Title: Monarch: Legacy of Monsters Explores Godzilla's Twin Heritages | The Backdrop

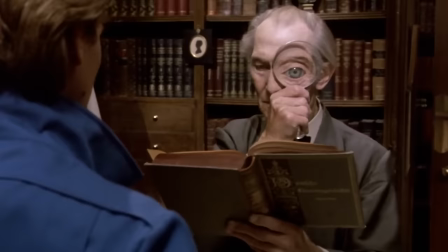0:21 Backdrop, Second Wind's video essay series looking at film and television. It resembles but is legally distinct from a video series that I used to host on that other YouTube channel.
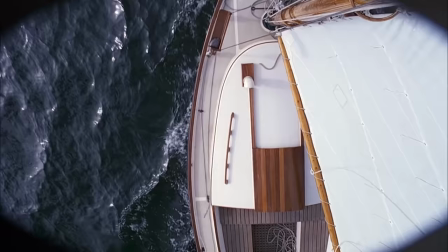0:30 I'm your host, Darren Mooney. I'll be joined by a team of some of the best video editors in the business.
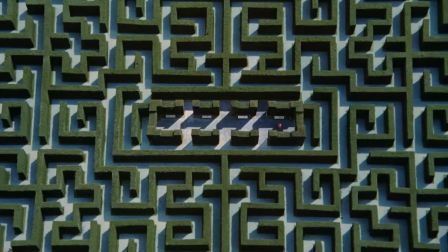0:35 Omar Ahmed, Jesse Schwab, Matt Laughlin, and more besides.
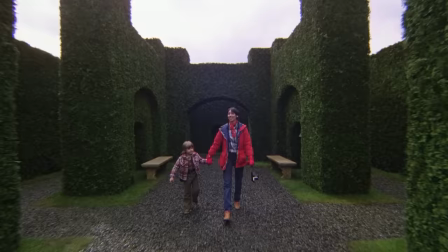0:39 I'm very conscious that this might be the first time you've watched one of these essays narrated by me.
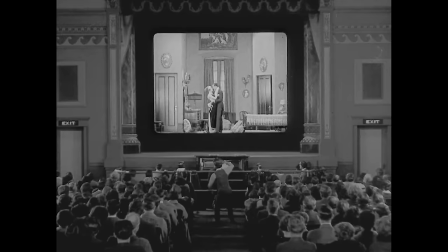0:44 If so, we're delighted to have you. This is not a conventional review show.
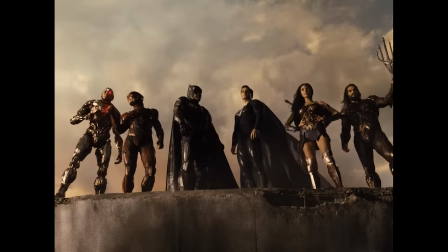0:48 We are looking at bringing back reviews of film and television if there's interest in that, but the idea of the backdrop is to get a bit beyond discussions of thing good or thing bad.
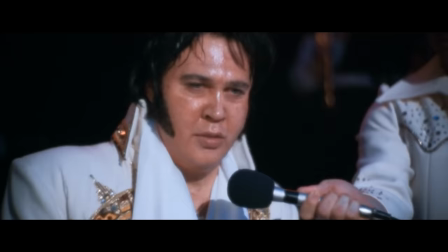0:56 There are enough shouty people on the internet with strong opinions about how a given piece of pop culture is either the best or worst thing ever, and I've never had the lung capacity for that.
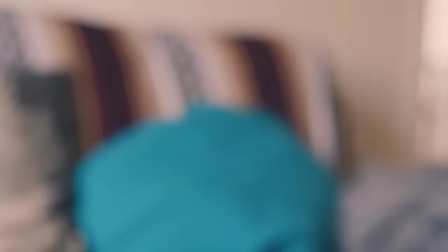1:03 So the show's more thing interesting, or thing worth talking about.
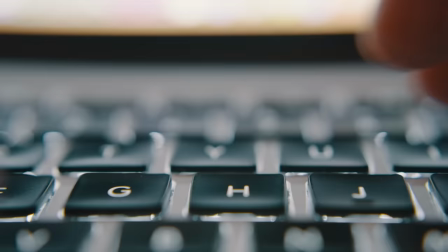1:08 In our previous collaborations, we've covered everything from the way in which streaming was never financially viable,
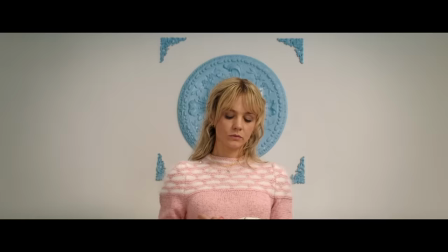1:13 to the systemic issues affecting the writing of your favorite franchise shows, to the visual language of promising young women.
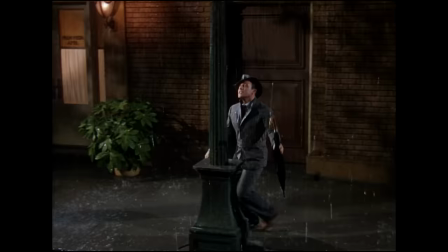1:19 We'll talk about film, television, the business and show business, and larger cultural trends.
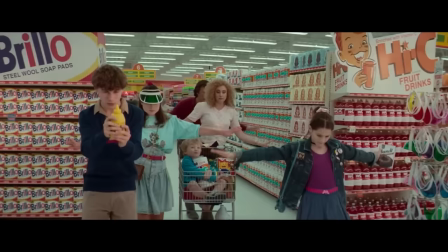1:24 Hell, we might even talk about why every indie dramedy ends with a scene of the main character dancing.
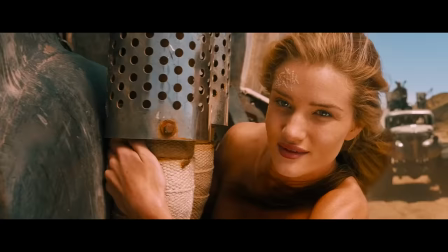1:29 It has been a pleasure to work with this team in any capacity over the past couple of years, and I believe I speak for all of us here when I say it's good to be back.
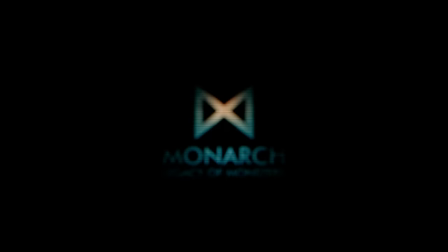1:37 So with that in mind, let's jump right on in. Monarch Legacy of Monsters is a show about symmetry.
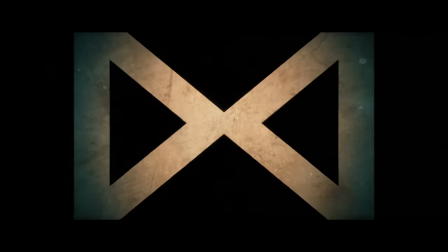1:44 It's about doubling and mirroring, concepts separating across time and space, intersecting on one central point.
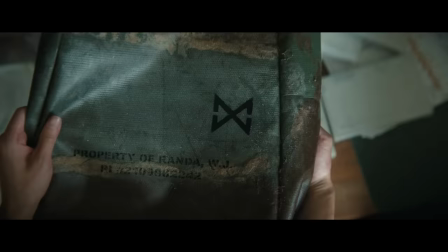1:50 This is reflected in any number of ways across the show, right down to the logo of the eponymous monster hunting agency.
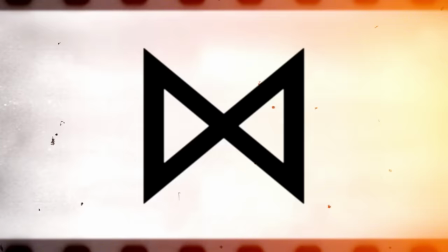1:56 It's an M, you know, for Monarch. Doubled across the horizontal plane to create an image of two triangles that cross over at the center.
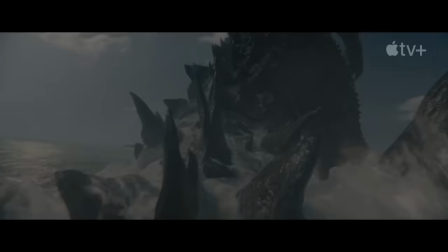2:06 It's a simple but effective image, and it speaks to the central preoccupations of Legacy of Monsters,
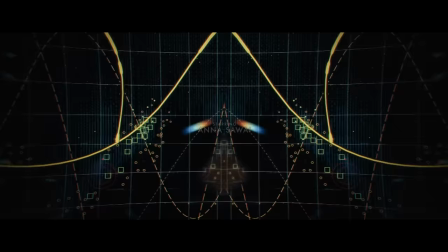2:11 the new Apple TV Plus streaming series that serves as a spin-off to Warner Brothers Monsterverse. Throughout the show, images and ideas are doubled.
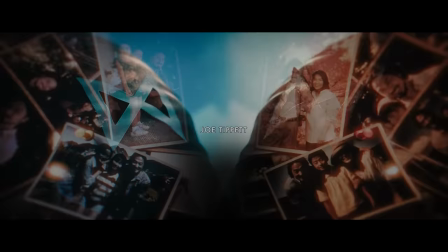2:18 The metaphor is made very apparent in the show's opening credits, in which images are doubled through a fold in the center of the screen.
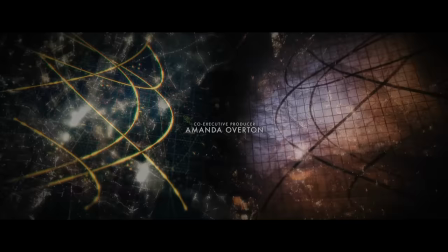2:24 Sometimes those objects are mirrored across time, modern technology contrasted with more analog equivalents.
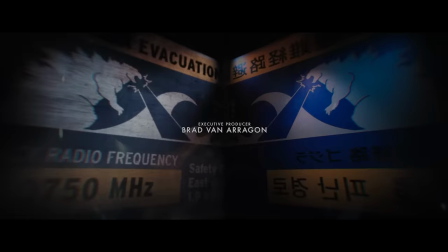2:30 Sometimes the imagery seems separated by culture. American newspaper headlines are contrasted with coverage of the same events in Japan.
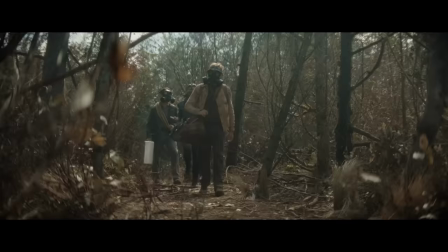2:36 This symmetry is woven into the show's narrative fabric. Structurally, Legacy of Monsters unfolds across two timelines, each built around a triptych of characters.
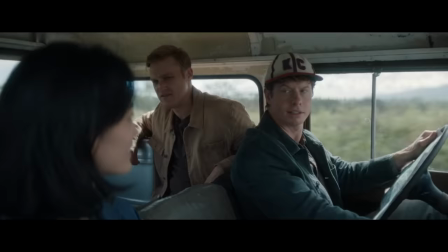2:44 In the wake of the Second World War, Keiko Mira and Bill Randa work with Lee Shaw to establish Monarch.
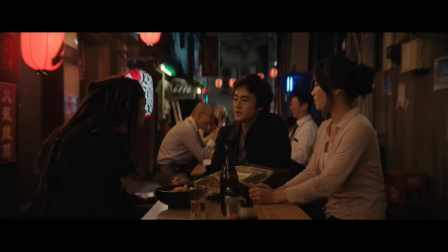2:50 Then, in the wake of the events of Gareth Edwards' Godzilla, Kate, Kentaro, and May become embroiled in their own modern mystery.
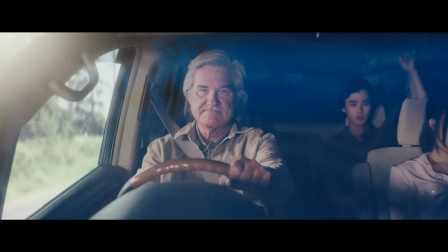2:57 If these two unfolding plots have a point of overlap that ties past and future together, it is Lee Shaw himself.
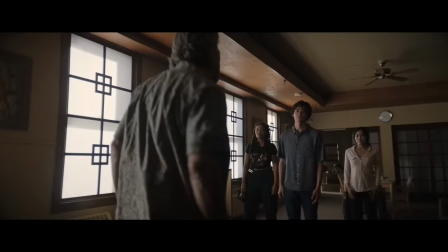3:03 And look, I'm thrilled that Apple TV Plus were able to rustle up some real star power.
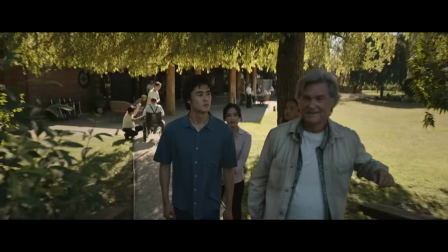3:08 By the end of the two-episode premiere, Kate, Kentaro, and May have made contact with an older Lee Shaw, who's looking fairly spry for a man who must be over a century old.
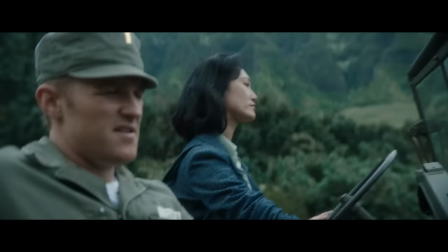3:17 What can I say? Good genes, huh? Shaw has been a part of Monarch since the beginning, and provides a continuity between what was and what is.
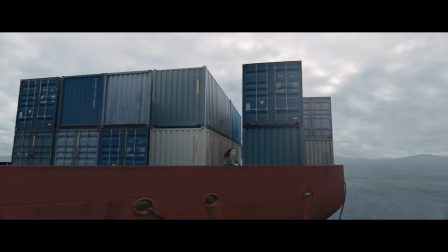3:24 However, the characters in Legacy of Monsters are not only split between past and future, they're also separated by the Pacific Ocean.
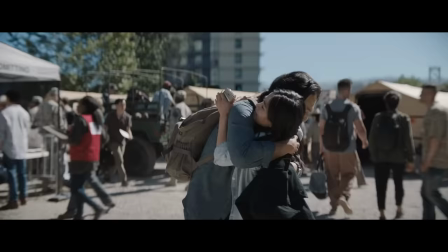3:31 Kate is introduced traveling from San Francisco to Tokyo following the death of her father, Hiroshi Randa.
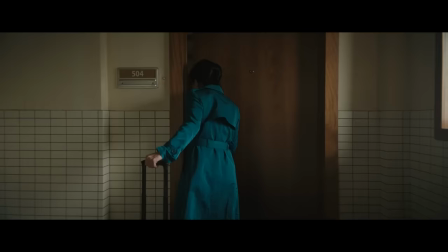3:36 On settling his affairs, Kate discovered that Hiroshi owned an apartment in Japan.
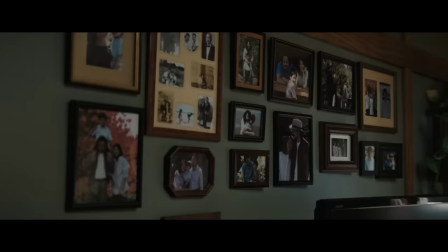3:41 Dispatched by her mother to investigate, she's shocked to discover that her father had an entire other family.
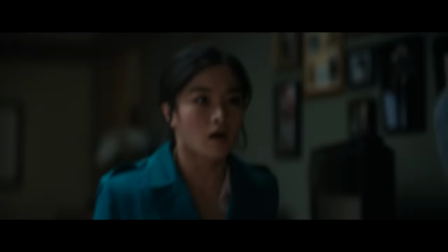3:46 This is how she meets her half-brother, Kentaro.
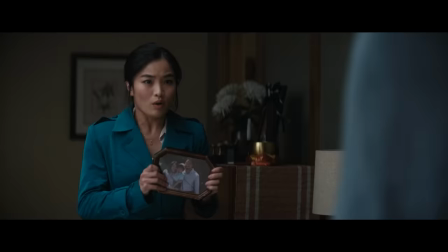3:48 If Shaw serves as the axis on which the show forms a temporal symmetry, then Hiroshi serves a similar function for both Kate and Kentaro.
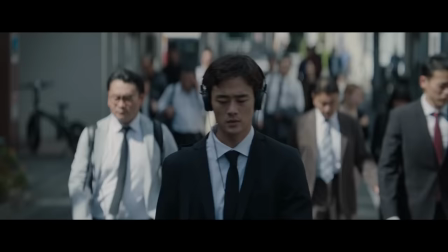3:55 These are two strangers separated by thousands of miles, but who share one crucial thing in common.
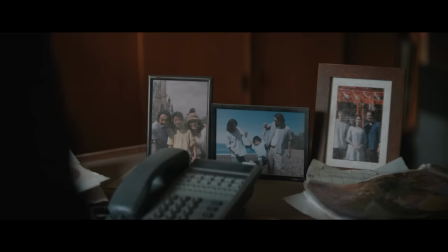4:00 It's a clever hook for a weekly television show, establishing immediate and effective emotional stakes.
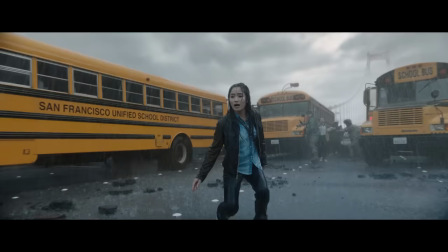4:06 It takes the scale and spectacle of the G-Day monster attacking Godzilla and offers a human equivalent.
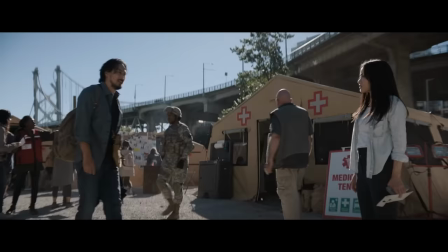4:11 Indeed, Legacy of Monsters suggests that Hiroshi is perhaps comparable to Godzilla, intertwined with him.
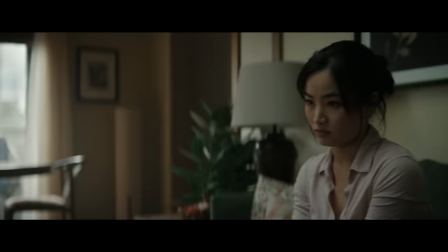4:17 The show takes place in the aftermath of a horrific and devastating tragedy that has left San Francisco in ruins, but the revelations about Hiroshi have had a similar impact on his own children.